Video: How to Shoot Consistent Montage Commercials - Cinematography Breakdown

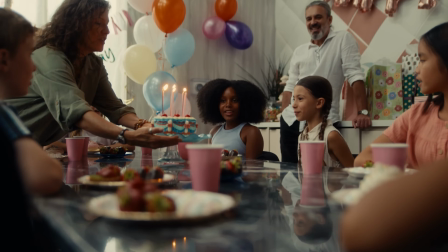Montage commercials are all about consistency. It's your job as a cinematographer to create visual flow through a series of shots and scenes. This can be done through lighting, camera movements, and so many other cinematography techniques.
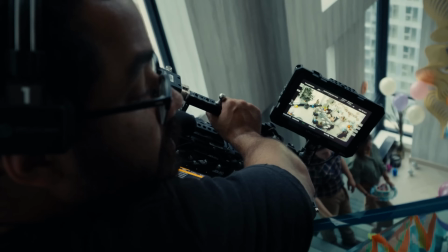But there's one approach that I started using that made shooting montage commercials so much easier. In this video, I'm going to show you exactly how you can do that by breaking down a 4-day montage commercial where we shot a total of 22 scenes.
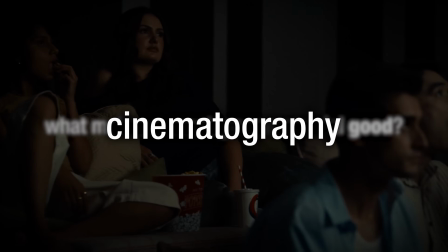What makes a montage commercial good? Cinematography, direction, set design, or the editing? It's actually all of those, but the most important thing is consistency.
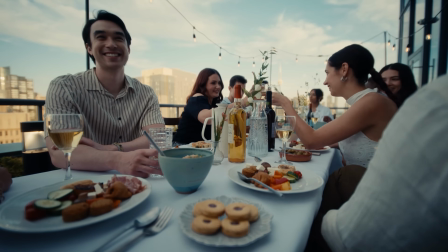When it comes to creating a montage commercial, consistency across scenes is one of the most important aspects a cinematographer needs to focus on. It's not just about capturing different shots. It's making sure that each shot feels like it's part of a bigger picture.
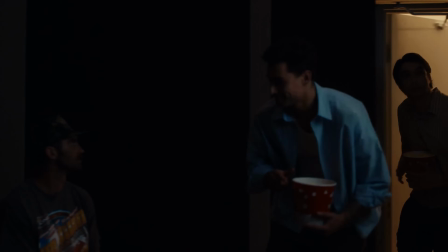Whether it's the lighting, color tones, or framing, every shot needs to flow together seamlessly.
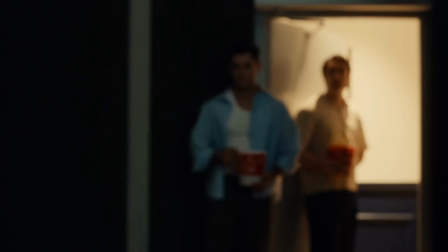If one scene feels out of place, it can disrupt the entire commercial.
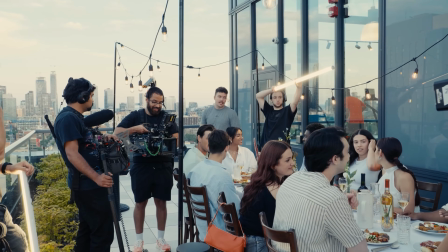Consistency helps you build a cohesive story, allowing the audience to stay engaged without being distracted by jarring changes in style or tone. Let's dive into some scenes so I can show you how you can create consistency in your work.
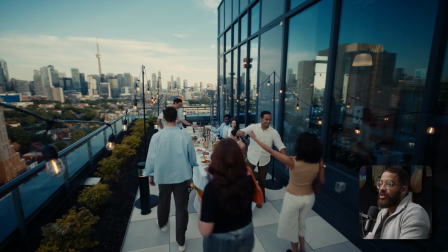The commercial that we're going to be looking at today was a montage commercial for a real estate company.
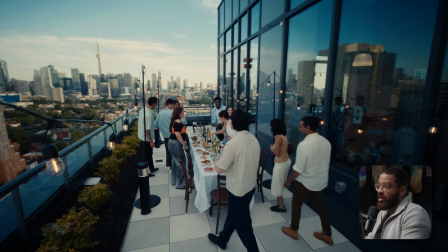So they are basically building a new building, and it's our job as a production company, my job as a cinematographer,
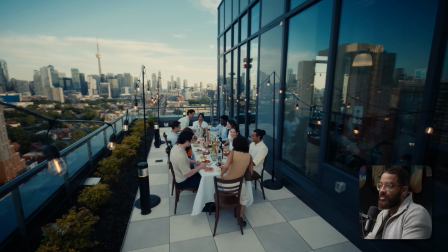to show off a bunch of amenities in different spaces of their old properties and make
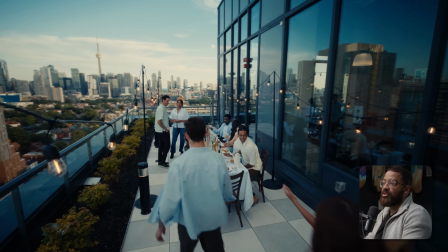sure that this feels like it is being sold properly by selling this experience.
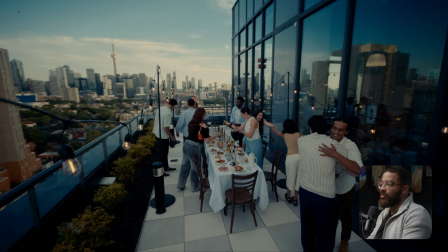And this scene that we're looking at here is a young group of friends that are meeting up for a dinner on a rooftop patio. This is one of the amenities of the actual space. This was shot on the Sony Venice in combination with the Sony FX3.
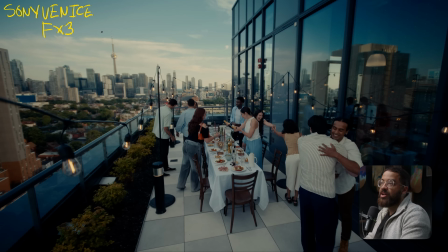So this is my go-to combo for all the commercials I shoot on, just because how versatile it is, the image I can get out of it, and what this can be reproduced with the colorist. And then all of the shots that you see on this commercial are shot with the DZO Artless Primes, which we had access to, and these are amazing lenses.
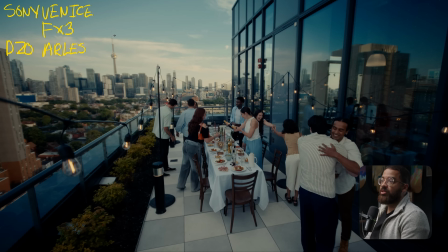I can talk very highly of these lenses because I've used a variety of things, and these really stack up to the higher price point lenses, and I had a really good time using them. So when we talk about consistency in this project, and me as a cinematographer, I am trying to tell a visual story, but I am trying to do that with all these different stories that are kind of intertwining,
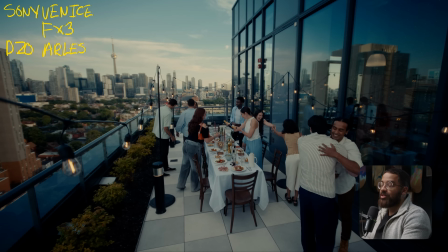but tell that in the same way. And what you can do that is with composition, shot variety, and just basically coverage. And this is the essence of shooting a montage commercial. You don't want your visual language not to be understood, and shoot basically all your scenes in different styles.
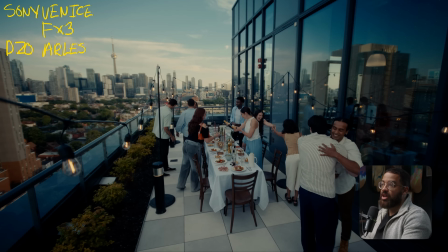And you can see here with the shot that we're starting off with is the establishing.
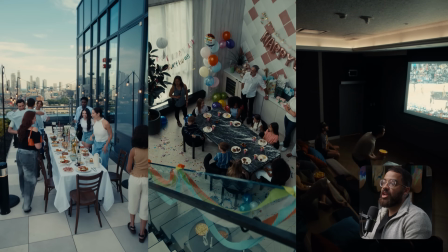We're gonna be going through basically 3 scenes here, and you can see how exactly I shot these the same each time.
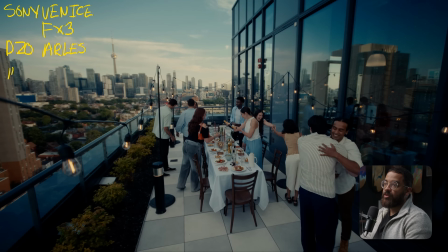So we started off with a 14mm lens here, and then we are actually using some filtration, and in front of this we had an 1/8 HPM. So this is a Hollywood Blackmagic. I don't really like to go above an 1/8.
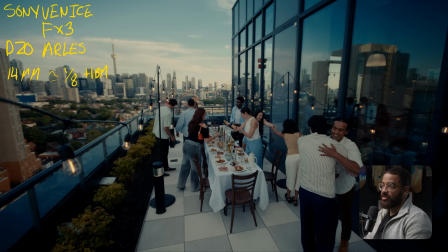I usually like to keep my filtration very subtle to give me a good looking image out of camera, so that when we're on set, we can see what that looks like. We can push it more in the coloring process and also push it more in post. But what I am doing here is getting an establishing shot with no movement, but high up in the corner.
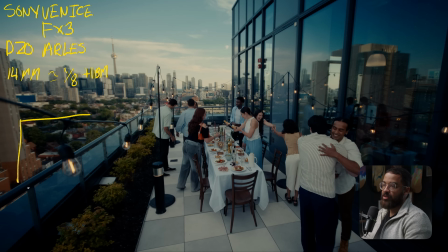We started doing this a lot in our work. So if I kind of draw the top down of what's going on here, I have my main scene happening here. This was actually a gym. We were trying to make it look like a rooftop, so there's not a lot going on there. So we kind of just turned off the lights in the space what we could, so it was dark, so you couldn't see inside.
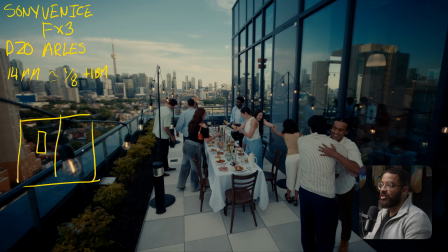And then we were building up on the reflections, which really help and sell this. I didn't really have a circular polarizer. A lot of people would say, why wouldn't you have a CP on this so you can see the rest of the things? I was trying to hide things, and that is the essence of filmmaking.
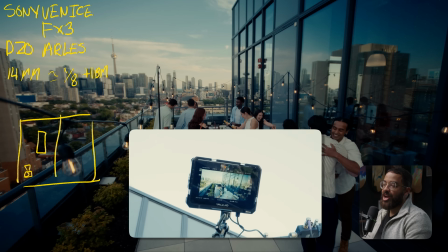So we have our camera basically stationed up on it right here. And then I have this on a set of Mitchell sticks, and these are the tall sticks.
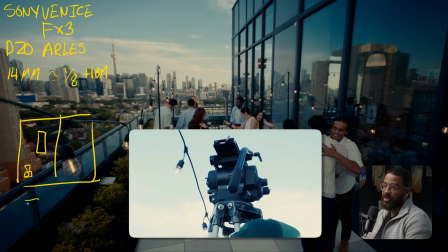So they're 2 stages of tripod legs, and then they go up really high.
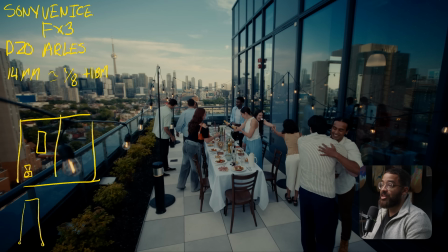This is me just basically establishing my composition.